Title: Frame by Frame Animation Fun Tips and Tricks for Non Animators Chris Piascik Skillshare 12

In this lesson, I'll be putting together my final project. I'll be combining a few of the things that we've done so far and merging them all together into a fun animation that's a little bit more dynamic than just a simple movement or morph.
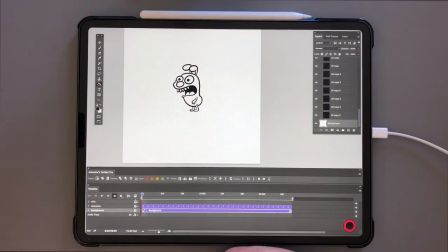0:21 For my final project, I decided to combine my morph with a couple of the smear demonstrations that I had done. So I've combined a lot of that into one file right now that I'm going to walk you through, and then we're going to finish it up together.
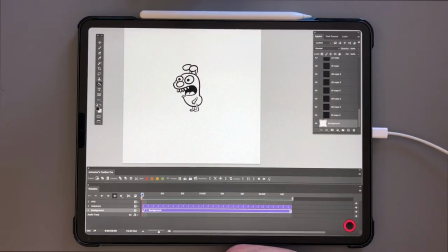0:39 Or rather, you'll watch me finish it up. So what we have here, I'm just going to scrub through this. We've got our secondary character, and I have him morphing into our original monster character.
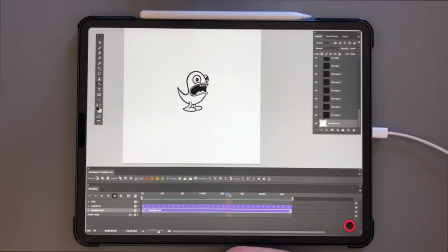0:56 So I used the same morph animation that I had done before. I just reversed it because we had morphed this one into this one. But here I wanted to start with the dog. So he morphs back into this monster.
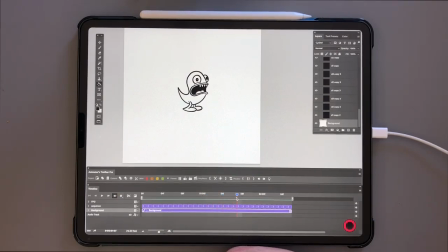1:15 And then I used this smear demonstration that I had done where his eyes bug out of his head and his tongue comes out. I want my final animation to loop,
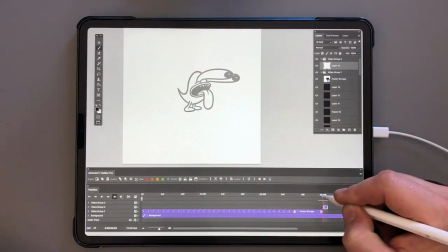1:29 so I need to get from this character back into this character.
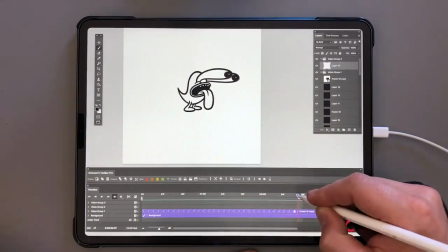1:38 My idea is that when this guy morphs into this guy and his eyes bug out of his head, his eyes are bugging out because he's seeing himself.
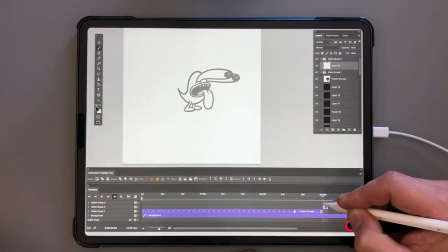1:46 I need the camera to pan over so that we can see
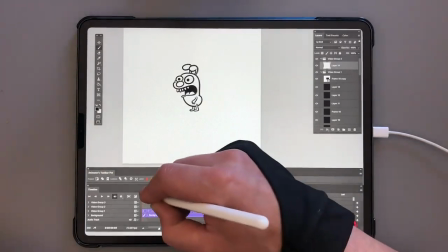1:51 that he is looking at himself in his original state as the little dog.
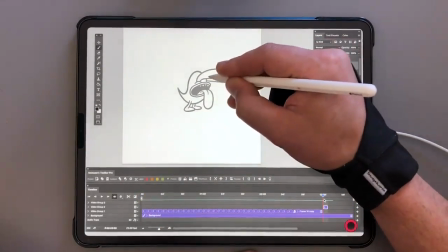1:58 I'm going to make his eyes pop back into his head so hard that it pushes him backwards.
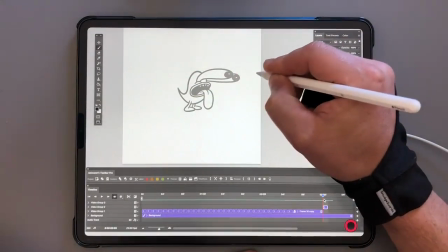2:05 And as it pushes him backwards, we're able to see the original character and he will go off the screen to get us back to that starting point.
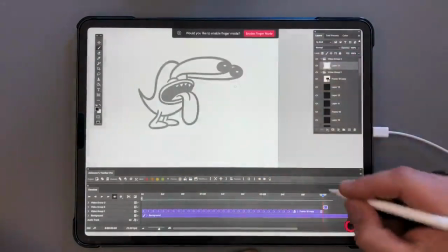2:15 So let's start drawing that sequence. We've got a new frame already and I've got onion skins turned on.
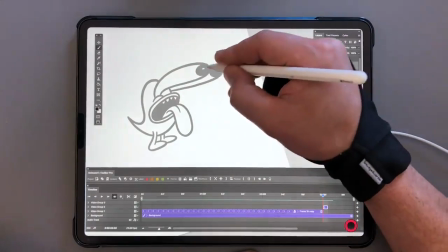2:22 Because I want his eyeballs to pop back in
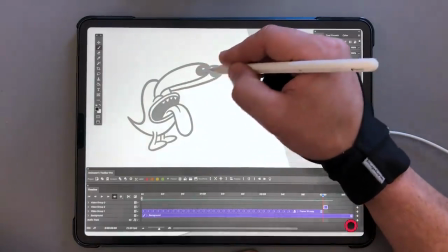2:27 and look like there's a lot of impact where it's sort of pushing him backwards,
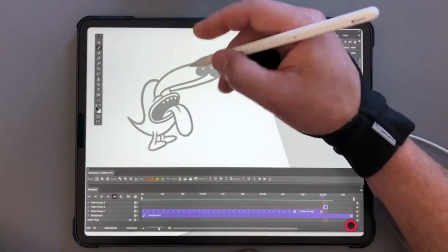2:32 we need to make the movement very quickly. So you need to have less frames so that it happens very quickly.
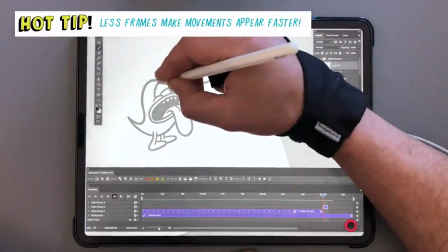2:40 We're going to have them come almost all the way back almost immediately. So I'm going to draw the starting point for the eyes.
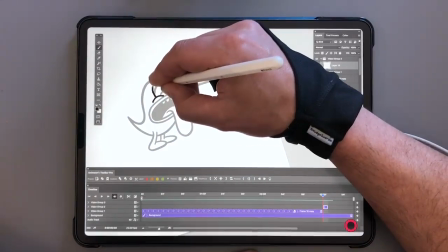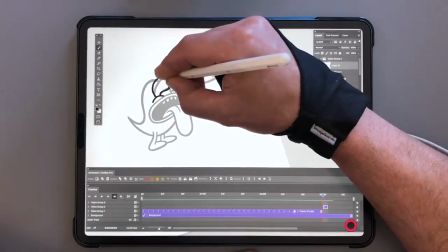2:52 And I'm going to bring them to like right here, right off the bat.
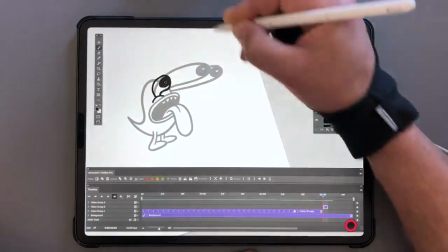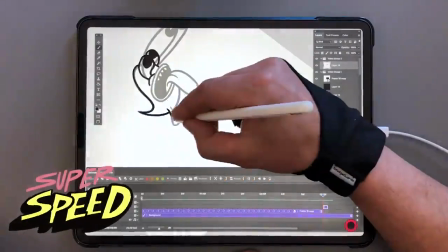3:03 And then we'll just trace over the rest of the character as is.
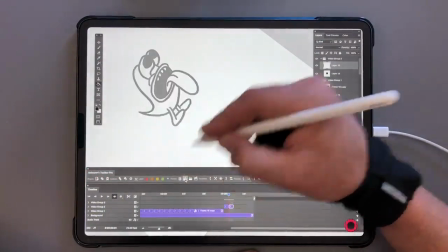3:12 All right, let's get a new frame here. As I mentioned, we want this to look like it's happening fast.
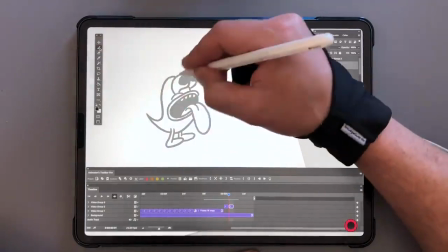3:18 So if it's happening fast, there's going to be some impact to it. What I want to do is have his body shift because of the impact.
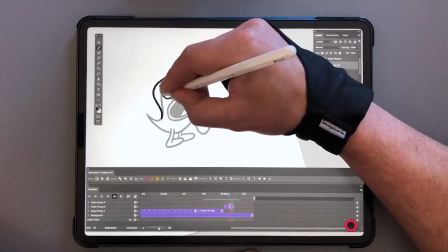3:27 So let's knock his head back, and then maybe we can make it look like the eyes are going back into his head.
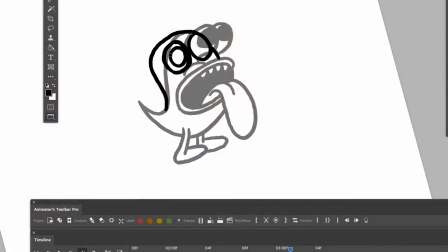3:34 Let's draw these two circles here, but maybe we'll make a black outline so it looks like they're going inside of his head.
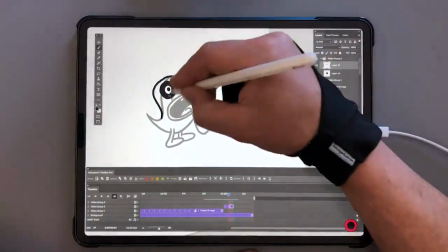3:42 And then we don't need this cheek line because they're just going straight into his head.
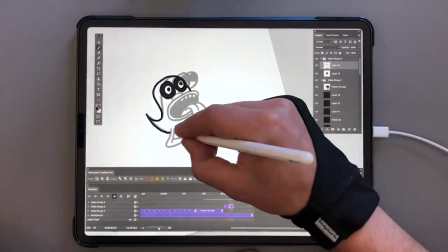3:49 And we can leave the tail where it is so it's just his head popping back and somehow his feet are staying on the ground.
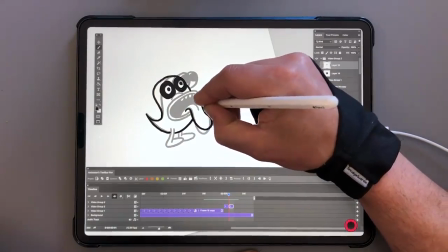3:59 But maybe the tongue can sort of swing a little bit from the impact.